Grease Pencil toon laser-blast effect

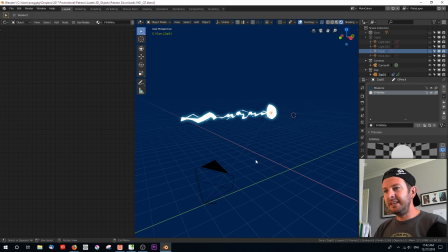Now you'll see this blue line, this dotted line here, which is now going all the way back to the camera. All right, there's a few things going on. First off, let's take a look at the grease pencil object itself.
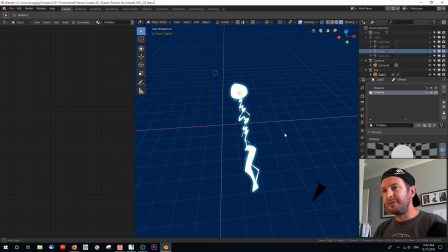You'll see that it's got a couple of things. It's got this laser blast on one axis, okay?
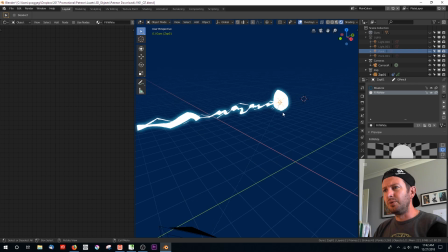And it's got this circle that I've drawn on another plane.
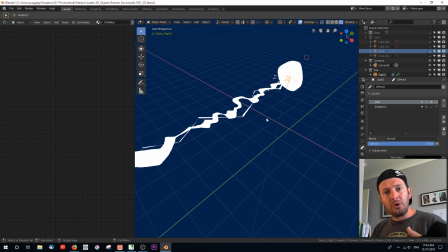In grease pencil, you can actually draw on more than one plane, okay? It's not just locked to a 2D plane, all right? So let me show you what I mean.
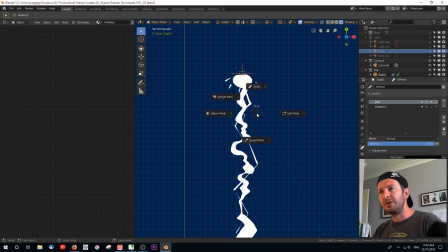Okay, so we're in top view over here. Let's go into draw mode, control tab, draw, and I'll just collapse this window over here.
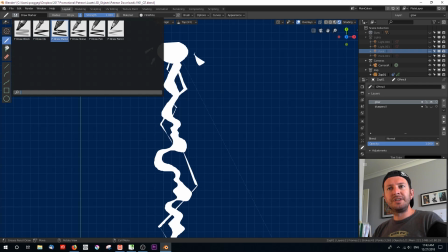I've chosen a marker to draw with. I've created just a simple fill white material which I can draw things with.
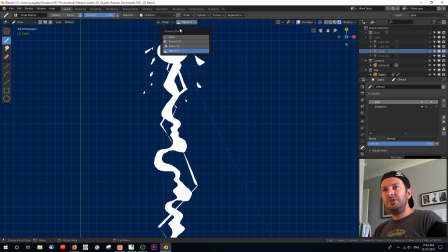Now, when you're drawing in orthographic view, you don't need to worry about the drawing plane constraints. When you need to worry about those is when, let's say for example, we want top XY,
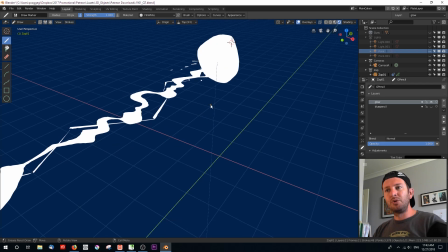we rotate the view to have a look at what's going on, and we want to draw in that plane.
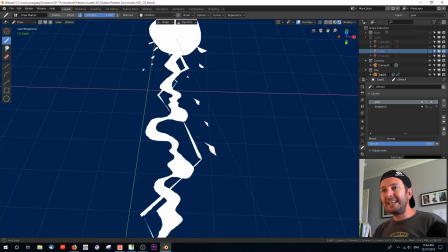Now we know that those little bits that we're adding will be drawn only on that plane's constraint.
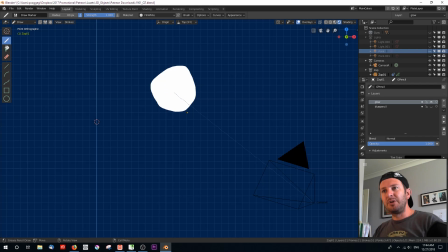If we go into front view, for instance, okay, we go into front XZ, and now we can add some circles, okay? So maybe we want some Kirby crackle here or something like that. Okay, let's add to it, like, you know, little things like that.
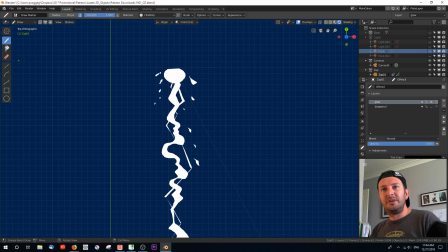All right, so just in top view, I'm just gonna get the eraser and let's just erase these extra bits. We don't really need them, okay? And the reason I did this is because from the camera view, this circle, okay,
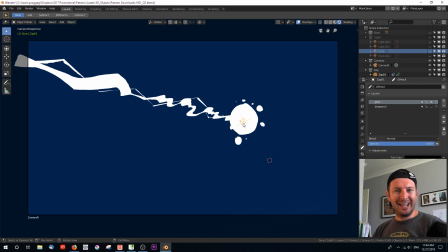won't be perceived as flat, even when this is looking okay,
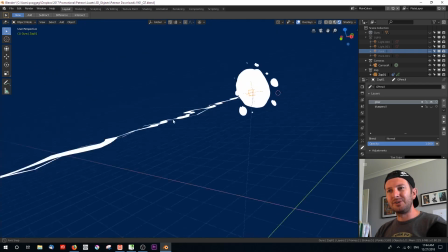but you can already see that if you go past the horizon, how it appears to be flat, all right? But because we're gonna be roughly in this view, this circle will always look as though it's some sort of an oblong shape or that sort of thing, which is what we need.
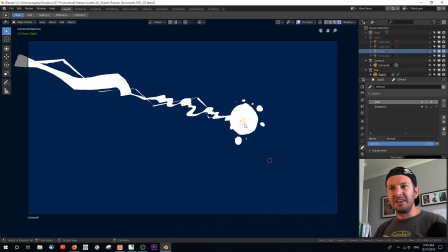All right, so I just drew this. It wasn't anything too difficult. What I then did is go over to my add effects and I added a glow effect, which you can see here. And so what we've got is we can choose the color, which I've chosen a nice electric blue.
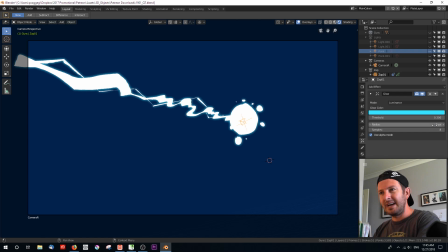We've chosen the radius, so we can shrink this right down if we wanted to, or we can bloom this way up, but you can see how blurry that is. So you would have to change the sample. So this is like 4 samples. This is 16 samples, but you can already see that even my video is beginning to chug with that.
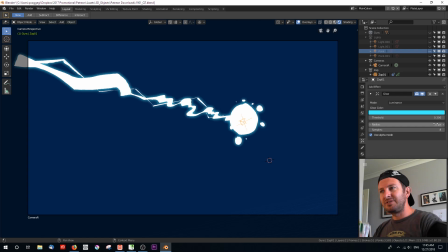So I'm just gonna bring that back to 8 and just have a sort of a nice, I think this was about 25, something like that. And of course the threshold works very much like the threshold on your glow effect in your compositor, okay?
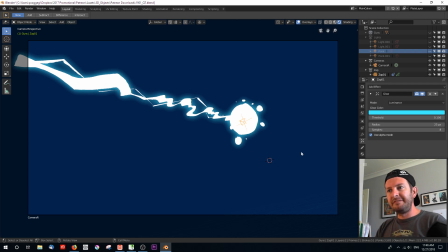So the lower the threshold means more values in your grayscale are considered for the glow. So for example, if I had some more gray or blacks in this particular object,
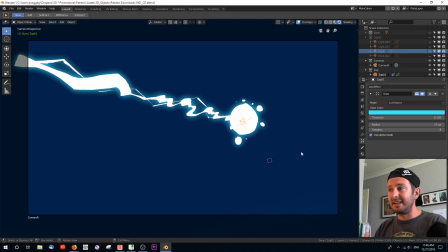that would affect the threshold on what actually glows and what doesn't. One last thing that I've done is I've done the use alpha mode. What that does is it changes it from this fill, which seems to, you know,
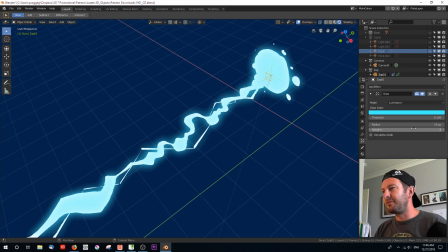blanket color the whole thing with this sort of a glow above everything, okay, to give us sort of like our grease pencil is now alphaed over.
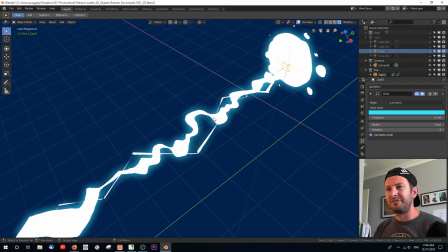And so we've got that cool delineation of really intense bright inside the laser and this really nice glow effect that we can see.
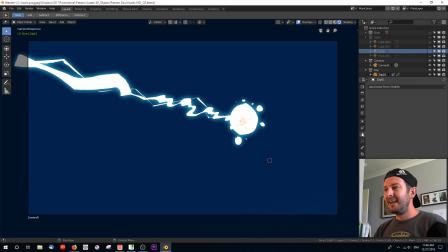Now, the last thing that we want to do is add what is known as a object constraint. Why?